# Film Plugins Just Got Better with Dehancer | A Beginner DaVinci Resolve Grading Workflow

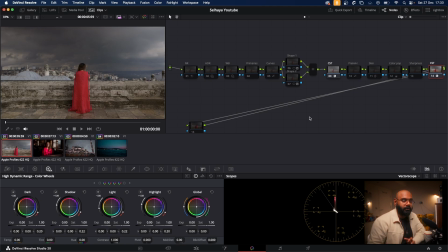252s
So don't make any vast changes after adding Dehancer in it. So that's why I've kept this node at the end after the CST, because I'm going to give the Rec 709 to Dehancer and add the film emulation on top of it.
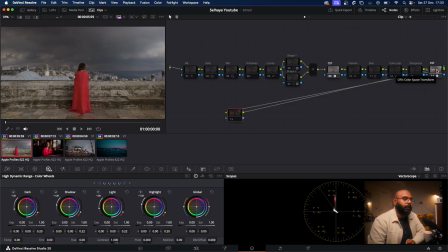266s
So it is important that you add the Dehancer after your Rec 709 conversion. Personally would do all the exposure corrections and a little bit of color corrections before giving it to CST, the color space transform.
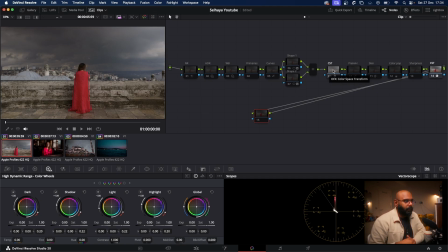283s
I mean, there are a lot of ways you can do it. This is something that I think I was watching one of Mark Bone's video, and I think they were doing it this way, and I tried it and it worked for me, so I stick to it. It's a very simple note tree, nothing complicated. It's a very simple note tree. So first one is noise reduction.
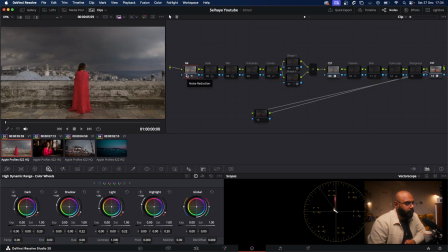301s
This is available just on the studio version. So if you guys don't have it, don't care, don't use it. Your footage is perfectly fine with noise. This is a commercial work, so I had to make sure it was a bit clean. And then the first thing is HDR.
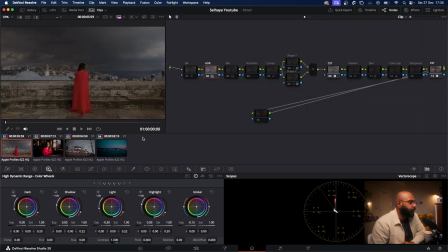316s
You can see I've dropped my exposure because I wanted to have this moody colors to it. So that's why I purposefully underexposed it in edit to give it this look, which is good for me.
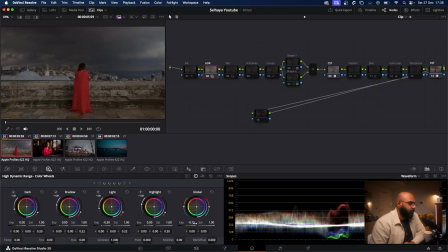331s
And then I've just added this HDR, and you can see I've dropped the exposure here, and then the light. Played with the white balance. As you can see, I wanted to get this twilight look to all the shots that I was shot here right around the mosque.
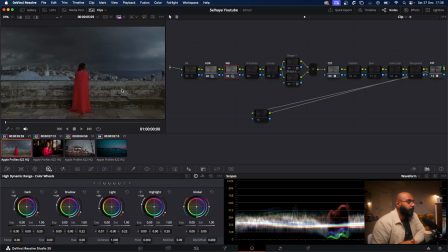349s
I wanted to have this really nice blue tones to it because she was wearing this pink red abaya, and I wanted to have this very nice contrast in terms of color because there was not a lot of light in the scene, so I couldn't really create contrast in terms of light.
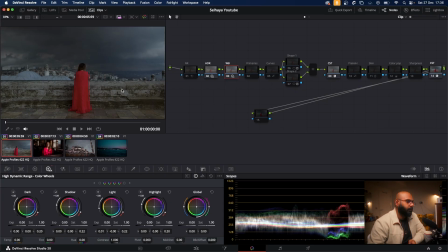365s
I wanted to create contrast in terms of the color, so that's why I sort of made it more blue. So you can see here I think I've moved it here, the lights to the blue side here to give me that contrast.
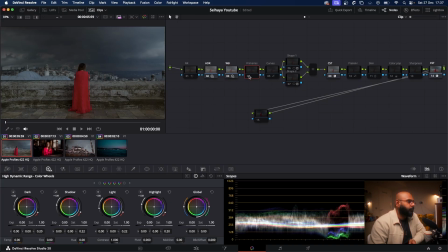382s
And this is where I again change colors. I play with the primary colors and add particular changes to highlights, lights and shadows. In this scene, I think I never wanted to do it. And then as you guys can see, the log footages are pretty flat, so I wanted to add a little bit of contrast to it.
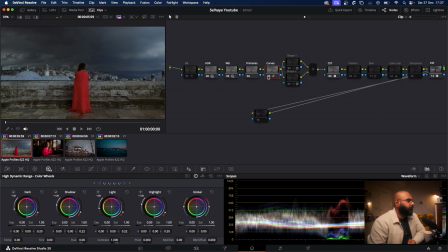401s
So I've used the curves here, and then it gives you a very slight contrast boost to your footage. You can see I've just sampled at the highlight, the brightest area, darkest area, and I've just created a small S curve here, very small S curve. And then this is where I do all the masking.
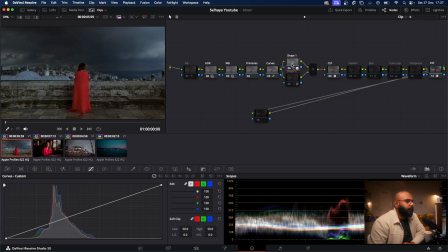421s
So you can see I've masked just her and made everything else around her dark, so that sort of gives this separation and creates this dark moody scene. And the second one is, so this is basically both of them does the same thing.
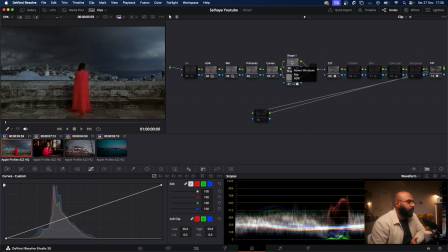438s
Here I'm just in shape 1, I'm just making the surrounding dark so that it pops her and makes her bright. And in the shape 2 I'm doing the same mask, but I'm just reversing it and I'm adding a little bit of exposure to her.
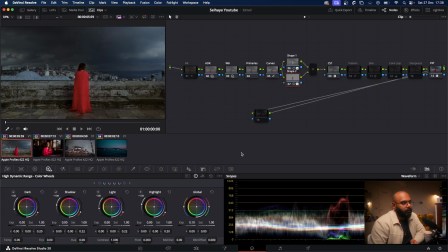453s
As you can see, I've added exposure to her, and that's it. And then we have the CST. So I'm using the hue versus hue curve here. Why I'm using it, because the abaya was originally not red color, it was pink color. So I just used this
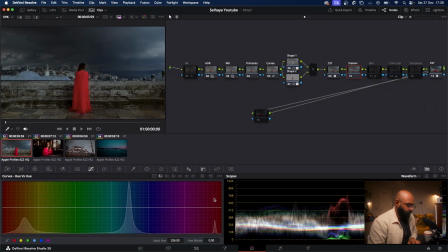470s
curves with hue versus hue, and you can see I've just changed the color here and brought back the pink color that we originally wanted. And then this is to fix the skin tones, but then this is where I pretty much change the colors and play around with the colors.
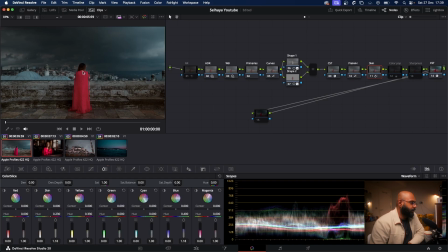484s
Here there was nothing to fix with the skin tones because you can't really see her face, so I've just change the color of the sky here. You can see I wanted to have the twilight colors, so I personally would work on colors here.